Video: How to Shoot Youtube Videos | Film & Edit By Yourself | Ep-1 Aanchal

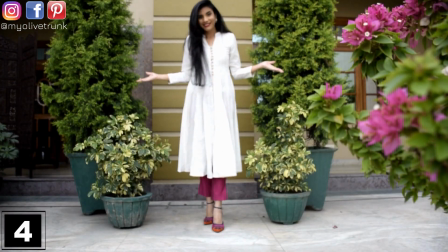8:15 नाउ ये सेम ट्रिक मैं बहुत ज्यादा यूज करती हूँ, ये डिफरेंट इफेक्ट्स डालती हूँ अपनी वीडियोस में एंड इसके बारे में आप बहुत पूछते हैं कि मैं इसका अलग से एक ट्यूटोरियल बनाऊं।
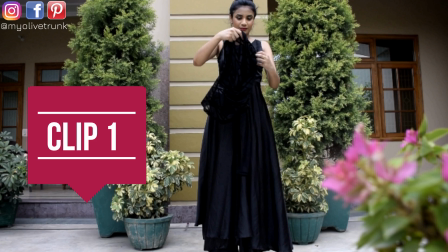8:23 तो अगेन मैं दो पार्ट में इसको शूट करती हूँ। पहली क्लिप आप देखिए, यहाँ पर मुझे ये टॉप इस गाउन के ऊपर पहनना है, इस ड्रेस के ऊपर पहनना है,
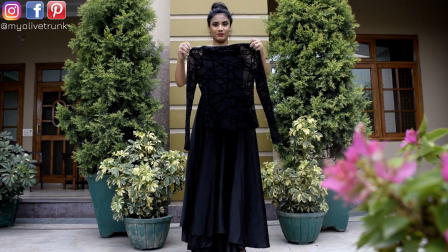8:31 तो ये टॉप मैं लूंगी अपने हाथ में और ऐसे पूरा इसको सामने दिखाकर फिर ऐसे पीछे लेकर जाऊंगी,
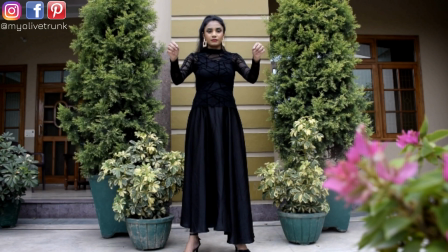8:37 ऐसे पहनने की एक्टिंग करूंगी। नाउ सेम पोज मैं फिर से करूंगी लेकिन इस टॉप को पहन के करूंगी और मुझे अपना कैमरा बिल्कुल नहीं हिलाना है,
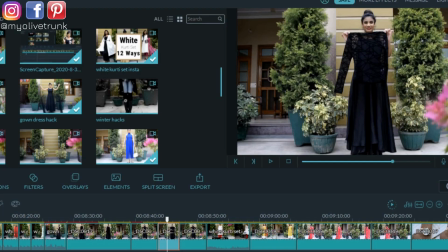8:44 सेम जगह पर रखना है, सेम पोजीशन पे खड़े होकर मुझे सेम एक्टिंग करनी है। नाउ अगेन इन दोनों क्लिप्स को मैं अपने फिल्मोरा सॉफ्टवेयर में एडिट करके मर्ज कर दूंगी। जहां पर मैं अपने टॉप को पीछे से लेके जा रही हूँ वहां पर मैं स्टॉप करूंगी एंड आगे वाला पार्ट डिलीट कर दूंगी एंड इसके आगे का
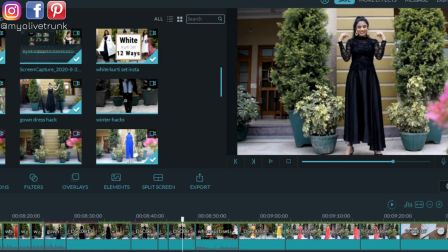9:00 पार्ट मैं अपनी क्लिप टू से लूंगी जहां पर मैंने टॉप को पहन लिया है एंड अगेन जहां पर मेरा हाथ का मूवमेंट जा रहा है पीछे उसी पोजिशन से मैं शुरू करूंगी अपने क्लिप टू को एंड क्लिप वन के साथ उसको मर्ज कर दूंगी,
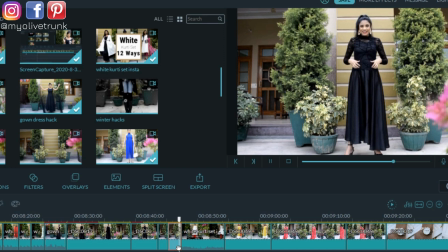9:11 एक्स्ट्रा पार्ट डिलीट कर दूंगी एंड जो फाइनल आउटपुट है फिर आप देखिए इस तरह से आपको ये नजर आएगा कुछ।
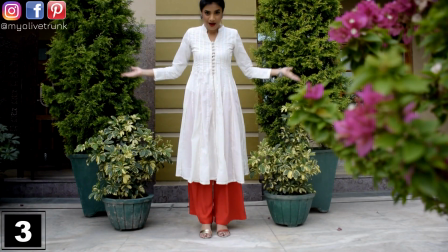9:20 तो इसी तरह से मैं अपने सारे इफेक्ट्स अपनी वीडियोस में यूज करती हूँ, बहुत ही सिंपल है।
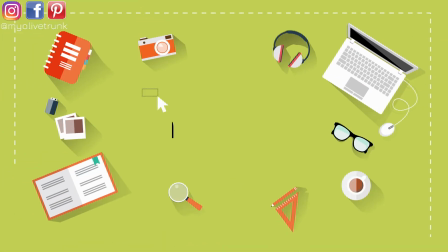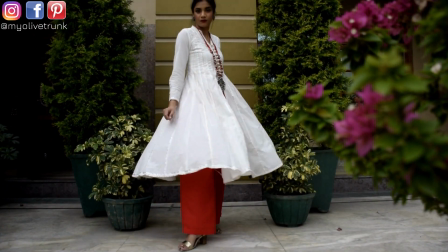9:30 नेक्स्ट आपने मुझसे बहुत ज्यादा पूछा है कि दी आपको यहाँ पर आपकी ज्वेलरी किसने कैच करवाई, आपको दुपट्टा किसने फेंका, ये चीज मैं कैसे करती हूँ।
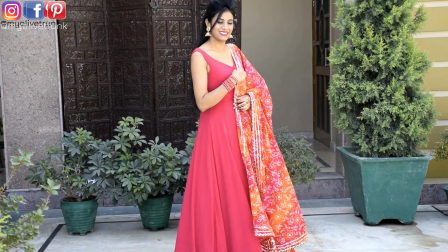9:38 तो ये बहुत ही सिंपल है एक्चुअली, मैं यहाँ पर सामान कैश नहीं करती हूँ, एक्चुअली मैं यहाँ पर अपना जो एक्सेसरीज है,
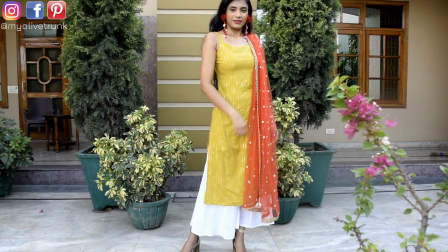9:45 अपना दुपट्टा है, वो थ्रो करती हूँ एंड फिर मैं क्या करती हूँ उसको रिवर्स मोड में उसको एडिट कर देती हूँ।
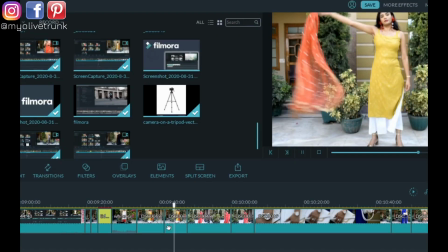9:51 तो यहाँ पर एक बटन होता है, छोटा सा एक क्लिप क्लिक बॉक्स होता है जिसको आपको चेक करना होता है कि प्ले योर वीडियो इन रिवर्स,
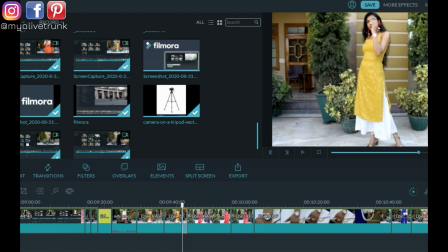9:58 ये आप ढूंढ सकते हैं जिस भी सॉफ्टवेयर को आप यूज कर रहे हैं वहां पर आपको ये ऑप्शन मिल जाएगा। आप उस पर्टिकुलर क्लिप को सेलेक्ट कीजिए एंड रिवर्स वाले ऑप्शन पे क्लिक कर दीजिए,
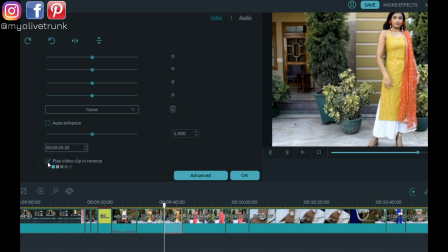10:07 आपकी जो पूरी वीडियो है वो उल्टी चलेगी और ऐसा लगेगा कि आपको कोई सामान फेंक रहा है एंड आप उसको पहन रहे हैं।
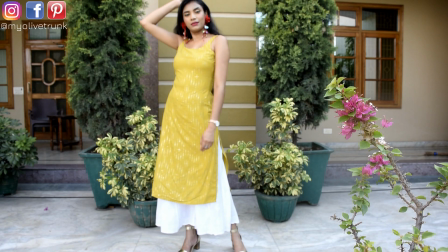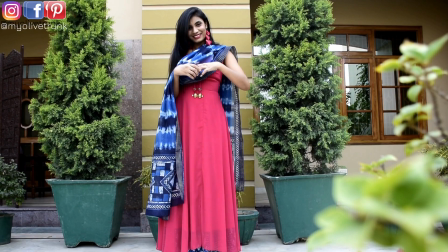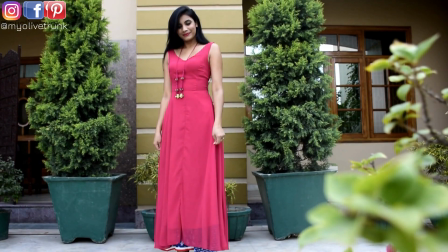10:24 देखिए यहाँ पर मैं अपनी सारी ज्वेलरी दुपट्टा सब निकाल कर फेंक रही हूँ एंड देन मैंने उसको रिवर्स किया तो ऐसा लग रहा है कि कोई मुझे सामान पकड़ा रहा है।
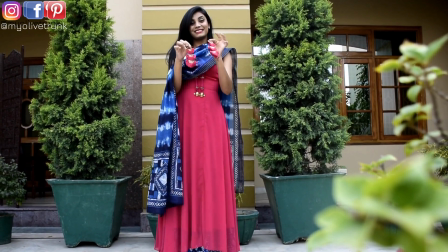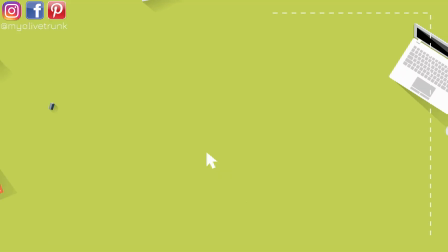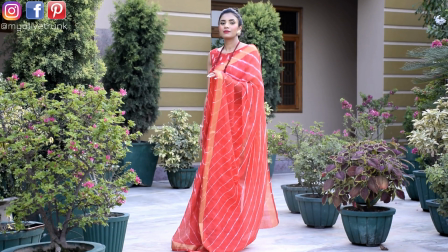10:44 नेक्स्ट ये बहुत अच्छा इफेक्ट है जो मैं यूज करती हूँ, जब हम खुद से शूट करते हैं तो आप कैमरा मूव नहीं कर सकते, तो एक ही फ्रेम में आपको सेट करके रिकॉर्डिंग करनी पड़ती है,
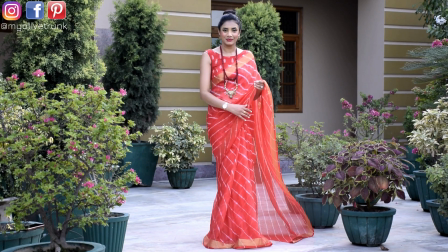10:52 लेकिन आप एडिटिंग के थ्रू अपने कैमरा को मूव करते हुए दिखा सकते हो।
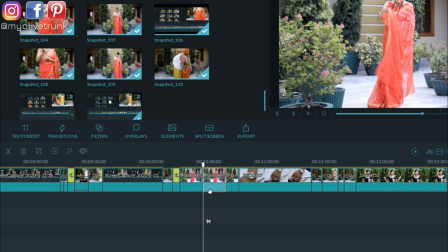10:57 एक ऑप्शन होता है पैन एंड जूम, क्रॉप में अगर आप जाएंगे तो पैन एंड जूम आपको एक ऑप्शन मिलेगा फिल्मोरा में,
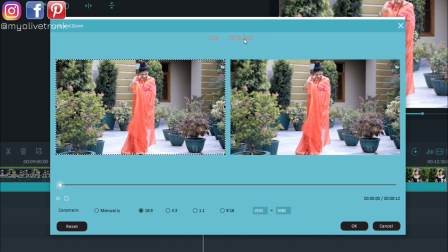11:03 अदरवाइज किसी दूसरे सॉफ्टवेयर में भी आप ये ढूंढ सकते हैं, सभी में ये मोस्टली होता है पैन एंड जूम। तो आप जब क्रॉप करेंगे तो ये ऑप्शन आपको मिलेगा।
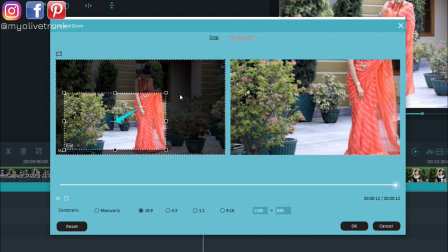11:10 देखिए इस तरह से मैं सेटिंग करूंगी, अपने छोटे से कटआउट से मैं बताऊंगी कि कहाँ से मुझे शुरू करना है एंड कहाँ पर मुझे एंड करना है।
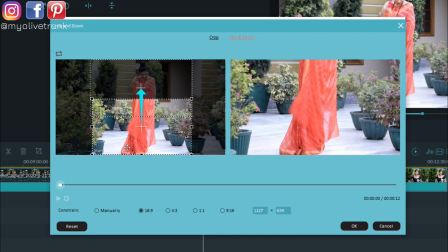11:19 जो आप देख सकते हैं जो बॉक्स दिख रहा है छोटा सा, इससे आपको नजर आ रहा होगा एरो ऊपर जा रहा है, तो नीचे की तरफ से मेरा कैमरा धीरे धीरे मूव करके ऊपर आएगा,
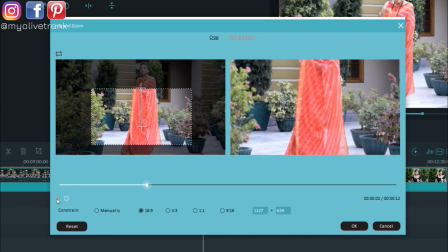11:27 तो यहाँ से मुझे अपनी अपना फ्रेम शुरू करना है एंड ऊपर यहाँ पर एंड करना है।
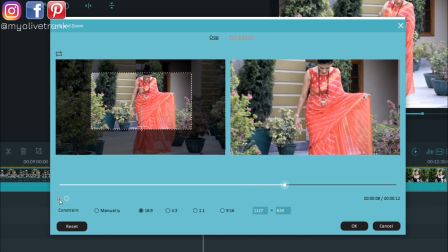11:32 ये इंस्ट्रक्शंस मैं एडिटिंग के थ्रू दे सकती हूँ एंड देखिए फाइनल आउटपुट कुछ ऐसा नजर आएगा।
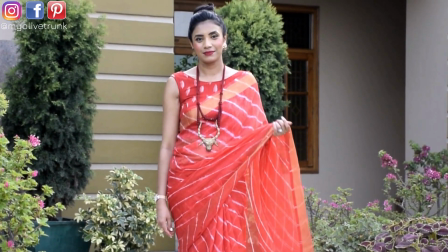11:39 तो ये ट्रिक आप यूज कर सकते हैं, अगर आप अकेले शूट कर रहे हैं तो ये थोड़ा सा इफेक्ट आप डाल सकते हैं, इससे आपकी जो वीडियोस हैं वो बिल्कुल बोरिंग नहीं लगेंगी।
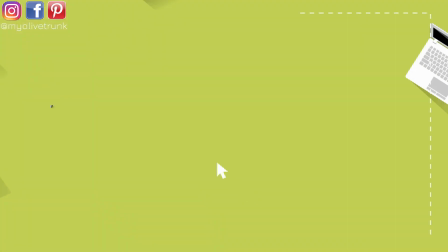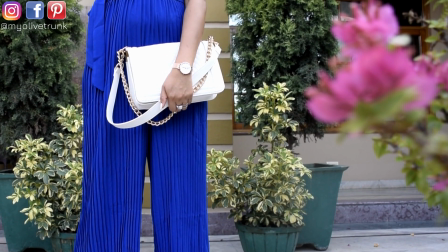11:53 नेक्स्ट टिप इज जब भी आप रिकॉर्डिंग करते हैं अपने फोन से या अपने कैमरे में तो छोटी छोटी डिटेलिंग्स को भी रिकॉर्ड कीजिए,
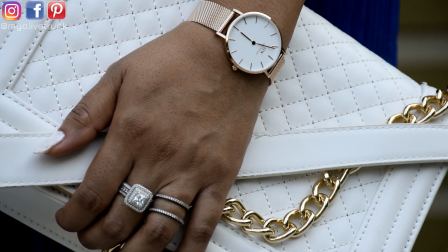11:59 आपने क्या एक्सेसरीज पहनी है, क्या उसके साथ स्टाइल किया है, सब कुछ आप अलग से रिकॉर्ड करने की कोशिश कीजिए।
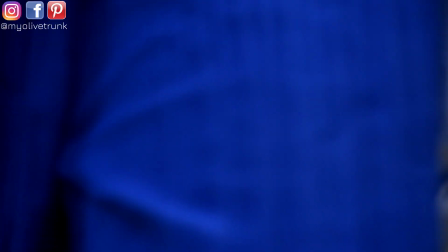12:05 जूम करके कर सकते हैं या फिर अपने कैमरे के पास जाके आप रिकॉर्डिंग कर सकते हैं।
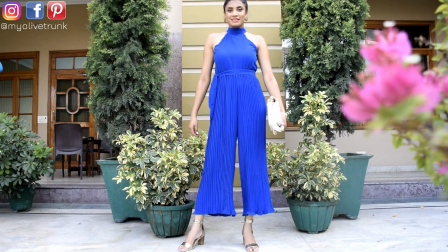12:09 फ्रेम इस तरह से सेट कीजिए कि पूरा एक पूरा फ्रेम तो आए ही आए, जैसे कि यहाँ पर पूरा आउटफिट आपको नजर आ रहा है,
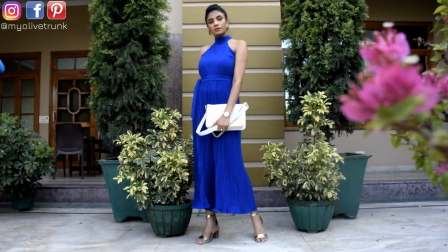12:15 लेकिन आपको इस तरह से भी छोटी छोटी डिटेलिंग्स पर भी ध्यान देना है।